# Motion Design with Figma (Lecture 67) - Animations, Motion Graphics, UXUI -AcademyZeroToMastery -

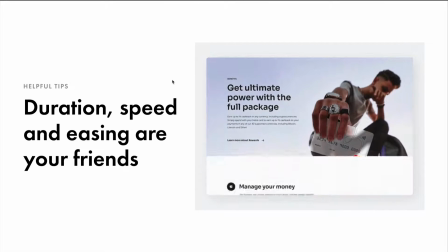We want to make this seem definitely much more real life. It just really helps create realistic types of animations.
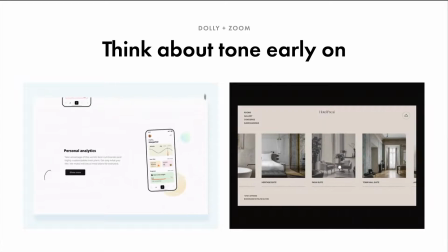Okay, so we need to think about tone early on.
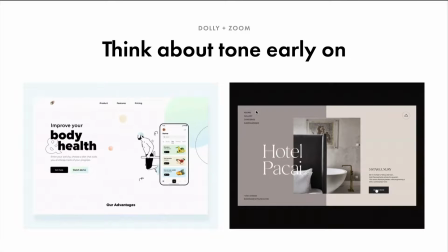These are two different websites, but I personally think that the way the motion is used here,
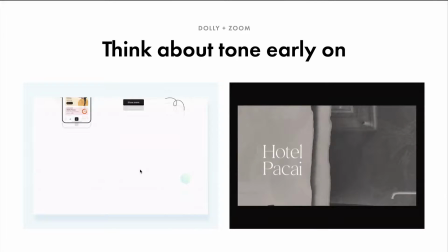we see that these are two different types of brands. They have two different types of tone.
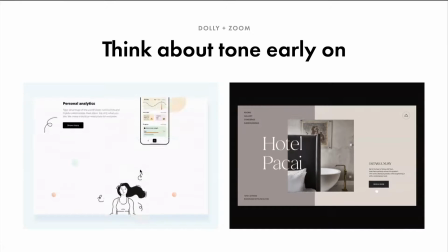Think about the type of product you're designing and if a certain type of animation will suit it.
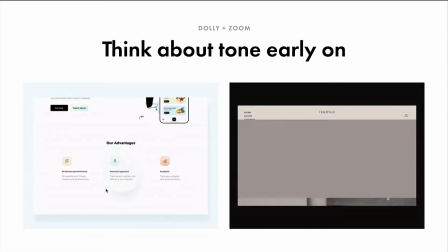Like a bouncing animation that we see here seems much more playful and joyful,
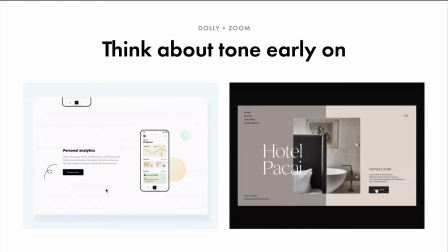and it's about excitement and it's about getting well, making yourself better.
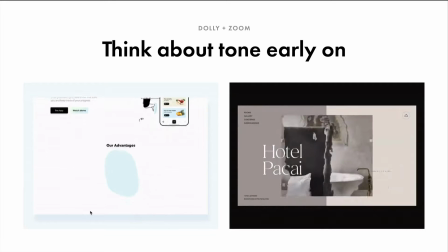This is kind of like a body and health product. So it suits it. It suits even the illustrations.
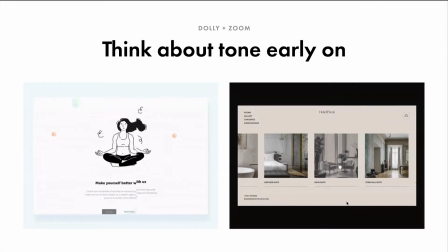But when we look over here where there's this kind of like this architecture-based website, this is really, really interesting because it seems very modern.
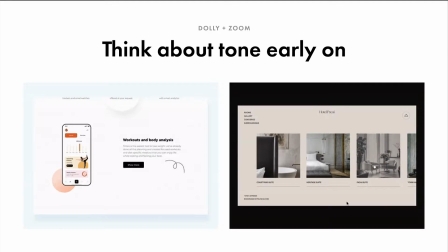It seems very sophisticated. And even the animations and the motion used in here really help set that tone.
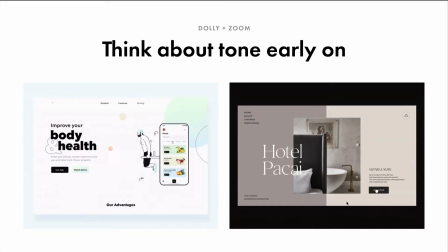They're very subtle. They come in and out very slowly.
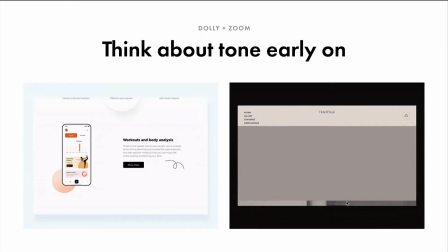They're very sharp. And that's kind of the words that I would use to describe those types of animations used.
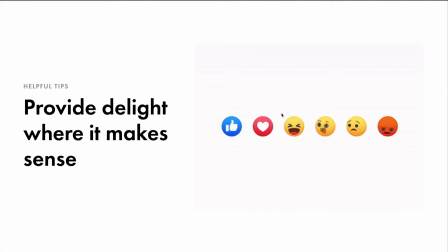And this is the last tip that I think is pretty important. A lot of people actually think that, like I said in the beginning, there's this misconception that motion is just like delightful animation, and it isn't. But, it could be used in that way to really help strengthen brand. So provide delight where it makes sense.
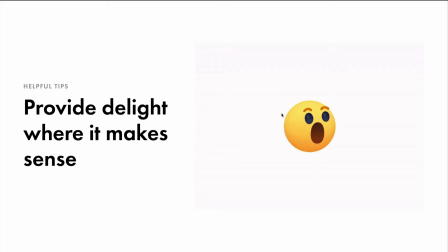user emotions play a huge role in interactions. We can reward users with animation for accomplishing a goal, maybe a confetti pop when you reach a weight goal. That really helps, strengthen the brand of the product or website.
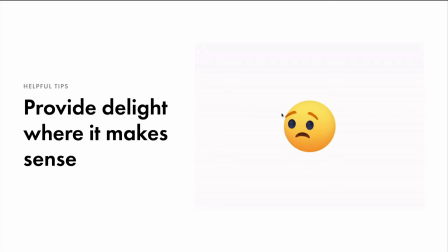And it also sometimes keeps users coming back. So in this case, we have an example of Facebook's reactions, and they're really, really great because they allow users to express themselves in different ways. And as we see here, this is kind of a really cute way to kind of do that.
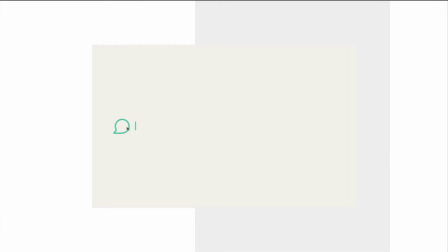But if we also think about even these kind of little things that are happening, this is kind of, once again, about tone, and maybe you wouldn't see this in a banking app or anything like that, but when a user clicks on this, it's kind of nice to see this small bouncing effect. Some may say this is not really delightful, but I mean,
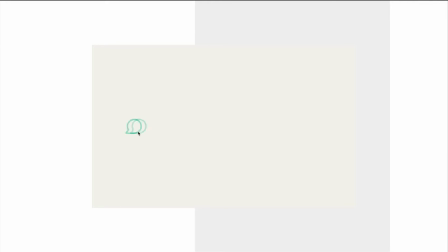these little nuances when creating these micro interactions really help kind of set certain products apart.
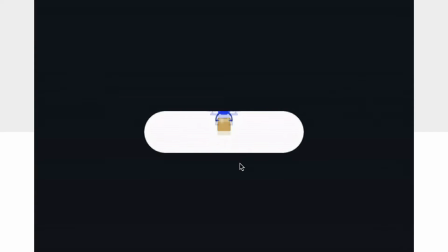Here's another example. Completing an order, you have this little drone pick up your order, and then your order is placed. And there you go. Once again, kind of using the button to show all state changes, but going that extra mile and providing this little kind of cool animation to showcase that same concept.
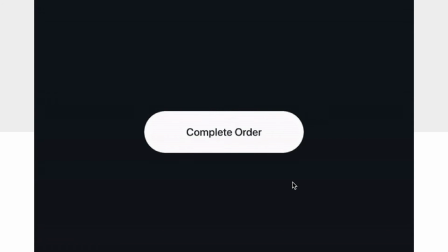So definitely, if you have the time, think about where you can provide delight. Because I think it does make a lot of sense when we're kind of, for these different types of actions that, reward it, whether that be like placing an order, a user reaching their weight goal.
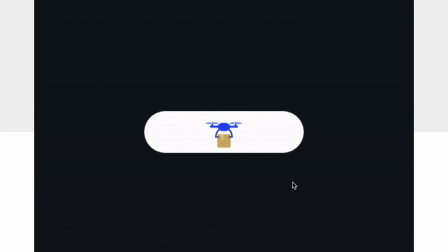You want your users to feel really happy using your product or using your website.